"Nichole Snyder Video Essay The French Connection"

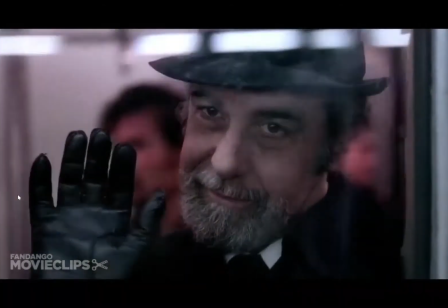Hi, and welcome to a video essay on the French Connection. I'm Nicole, and today we'll be discussing and discovering different techniques used in this particular scene called the subway scene of the French Connection. As you know, no doubt, this film was released in 1971.
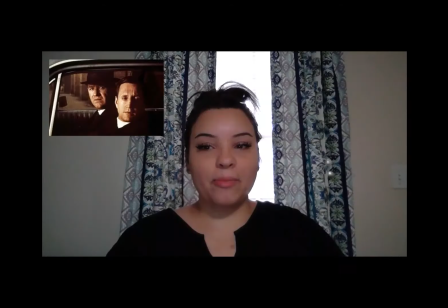This film follows two New York Police Department narcotic detectives by the name of Jimmy Doyle and Buddy Rousseau as they try and take down an infamous French heroin smuggler by the name of Alain Charnier.
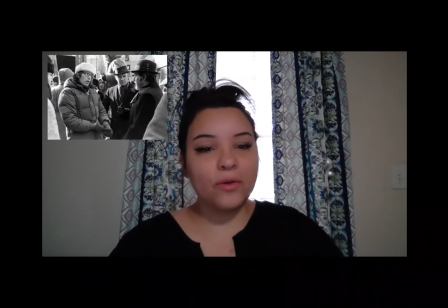This film is directed by William Friedkin, and Owen Roizman serves as the director of photography for this film. This scene uses composition, angle of view, and depth of field to mirror Doyle's obsession with catching the outlaw and also the power dynamic that exists between the two, Doyle and Charnier. Let's dive right in.
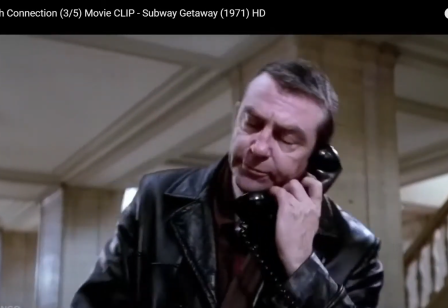In the beginning of the scene, Doyle and Rousseau are in two separate locations discussing where Charnier may be.
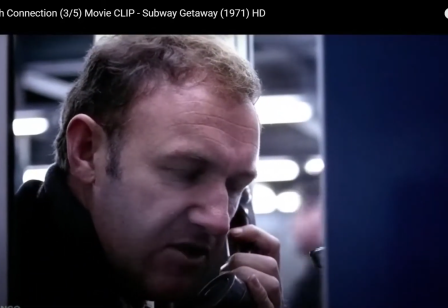Doyle is underground on a subway platform waiting for Charnier, while Rousseau was left in the wake of Charnier's magical misdirection.
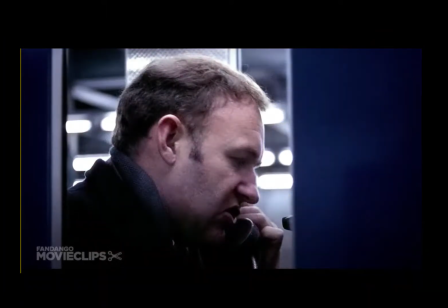This shot is an extreme close-up of Doyle where a frame-within-frame technique is used along with a shallow depth of field, possibly created with the use of a telephoto lens. The frame-within-frame composition harnesses the viewer's focus on Doyle's face and the dialogue between him and his partner, Rousseau.
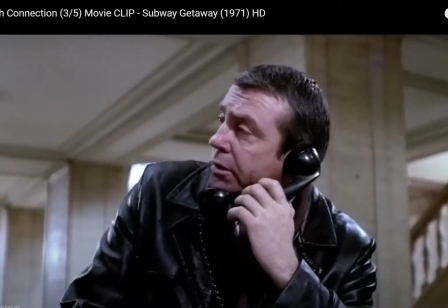The framing technique reflects Doyle's mindset, which is hyper-focused and centered on catching Alain Charnier. The viewer's attention is centered on Doyle's profile, just as Doyle's thoughts are centered and consumed by the current investigation. The extreme close-up creates a sense of intimacy in that the viewer feels as though they might be inside the phone booth with Doyle. It creates a feeling of being so close to him that you can smell and touch him. This angle of view encourages the audience to own a subjective perspective to the events taking place versus feeling like a voyeur. The narrow depth of field blurs the already barely visible background to prevent the viewer from being distracted from the character's profile, again solidifying the idea that the viewer's attention and focus should mirror Doyle's, which helps set up the rest of the scene and foster a feeling of high stakes for the audience.
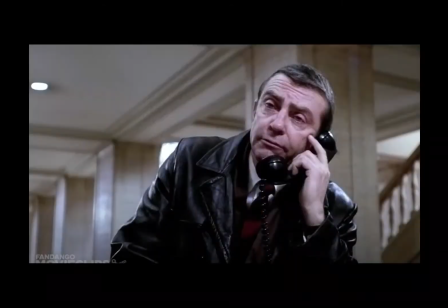I would like to mention the next shot is centered on a medium close-up of Rousseau giving a more objective perspective to the viewer, as if for the secretary who handed the phone to him. Remember, Doyle is underground on the subway platform in the middle of the events, while his partner Rousseau is still above ground, again after being misled by Charnier.
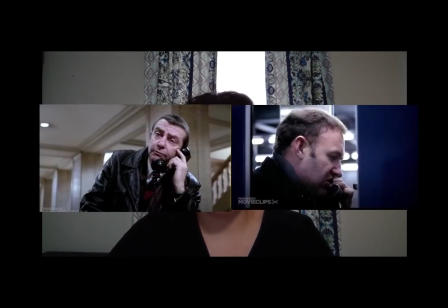It's important to mention that the size of Doyle's head occupies much more of the frame relative to Rousseau's size in the shot. Editing these shots back to back suggests that Rousseau is not as invested or obsessed with capturing Charnier as Doyle is. In the next few scenes, we find that the cat and mouse are in much closer proximity than they had intended to be. I want to draw attention to this next shot's use of angle of view and camera movement.
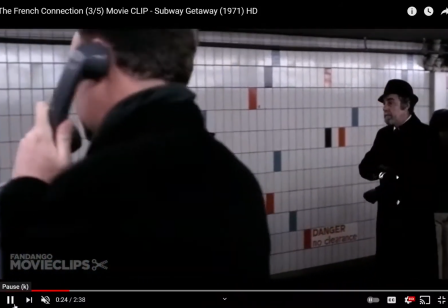The over-the-shoulder angle of view used is yet another technique that gives the audience a sense of subjectivity in the scene.
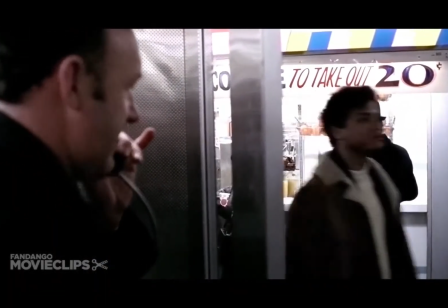The camera angle helps the audience see what Doyle sees as if we were using his eyes.
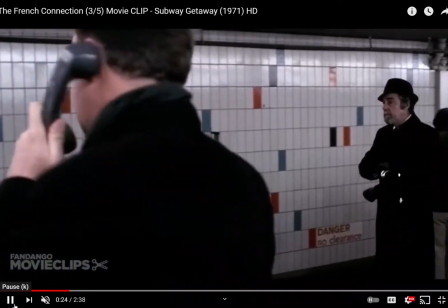The dolly movement signals a gradual discovery of the person of interest, Charnier.
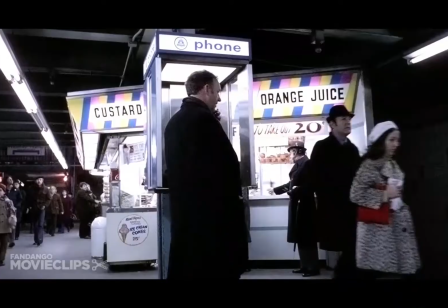Using a wide-angle lens and wide depth of field, Charnier and the setting are both in focus. Now, there are a few variables in this shot, like people passing through the frame and audible footsteps. And then Doyle's sudden change in dialogue, which is supposed to disguise yet hint to the audience the discovery of the drug smuggler. As the camera moves, our eyes remain trained on both Doyle and Charnier in spite of the variables mentioned. Why? Because the frame achieves and retains balance.
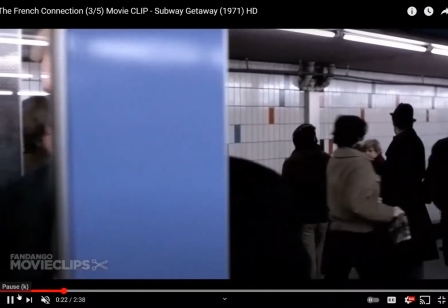Doyle remains on the left half of the frame, and Charnier on the right half.
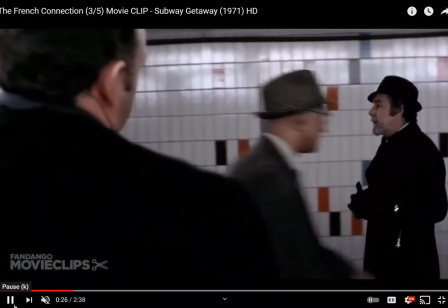We also see that Doyle is again much larger relative to Charnier, which alludes to an unequal power dynamic. This power dynamic shifts at the end of the scene when the elusive drug lord escapes the detective's grasp, which we'll discuss in just a moment. Let's go back to composition.
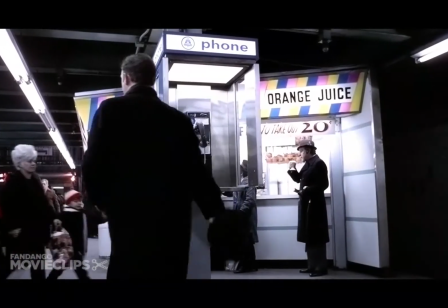This shot follows just after Doyle first sees Charnier on the subway platform.
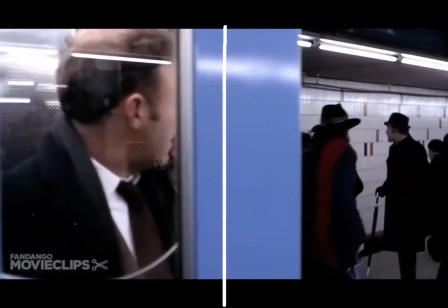Recall Doyle's size here in the frame is much larger than that of Charnier's size, which reflects the detective's perceived power over having found the criminal.
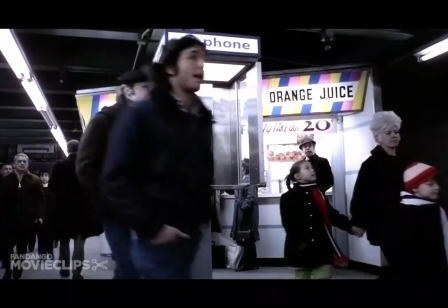However, here there is no size difference, which may be achieved in part by design of this shot using the low camera angle. This establishes an equal power dynamic, which lends to the idea that the cat, Doyle, and mouse, Charnier, have fallen on equal footing. There are many people in the frame, but our eyes remain attentive and steady on Doyle and Charnier, not only because we know to follow them, but because of where they fall in the frame.
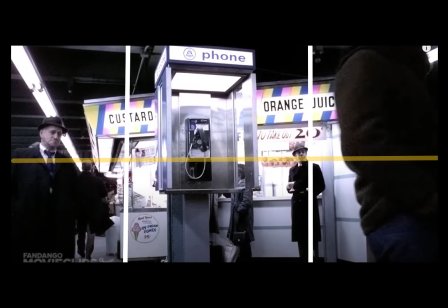Using the rule of thirds, I'm going to draw lines here on this photo. Their position in the frame makes it appealing to the eye because there is balance.
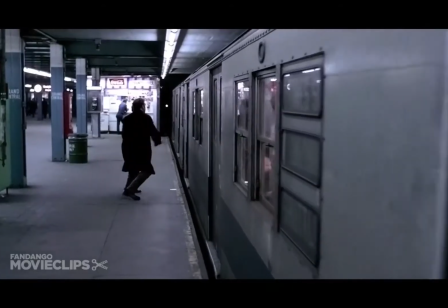Remember when we were discussing the power dynamic shift? In some of the final shots of this scene,
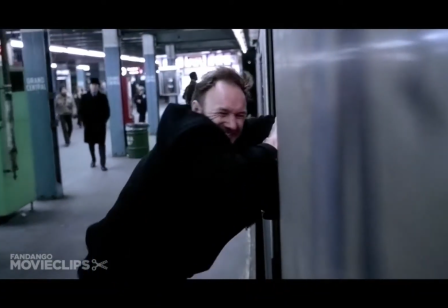we see similar angle of views used in the beginning, but on the opposite character.
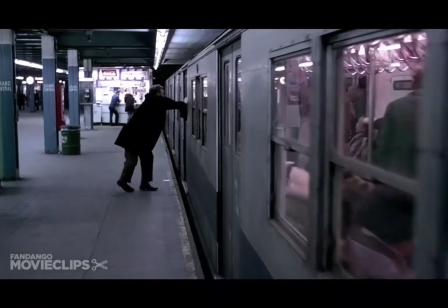Doyle appears smaller in size in the frame, achieved by using a medium shot or long shot,
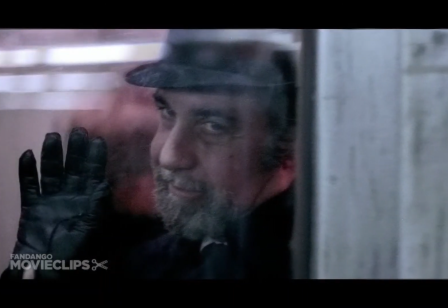and Charnier takes up most of the frame with an extreme close-up, and as he raises an impish hand to wave goodbye to Doyle as he makes his getaway.
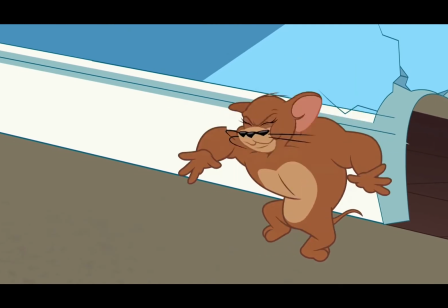This switch in composition further alludes to Doyle and Charnier's cat and mouse relationship.
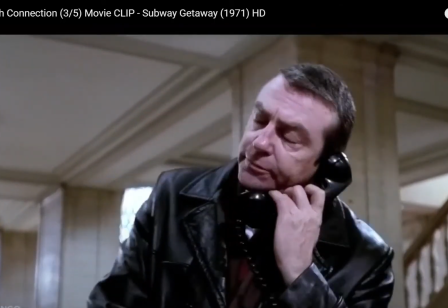The design of these shots clearly communicates the theme of power and obsession.
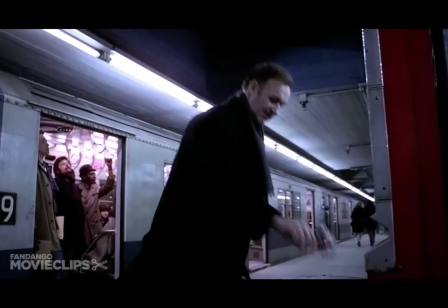Doyle's relentless dedication to finding and capturing the ever-elusive French heroin smuggler is mirrored in this scene's cinematography.
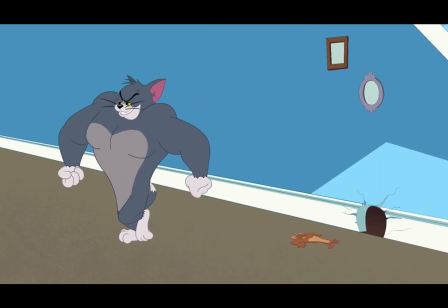Thank you so much for watching this video essay on the French Connection. Bye-bye.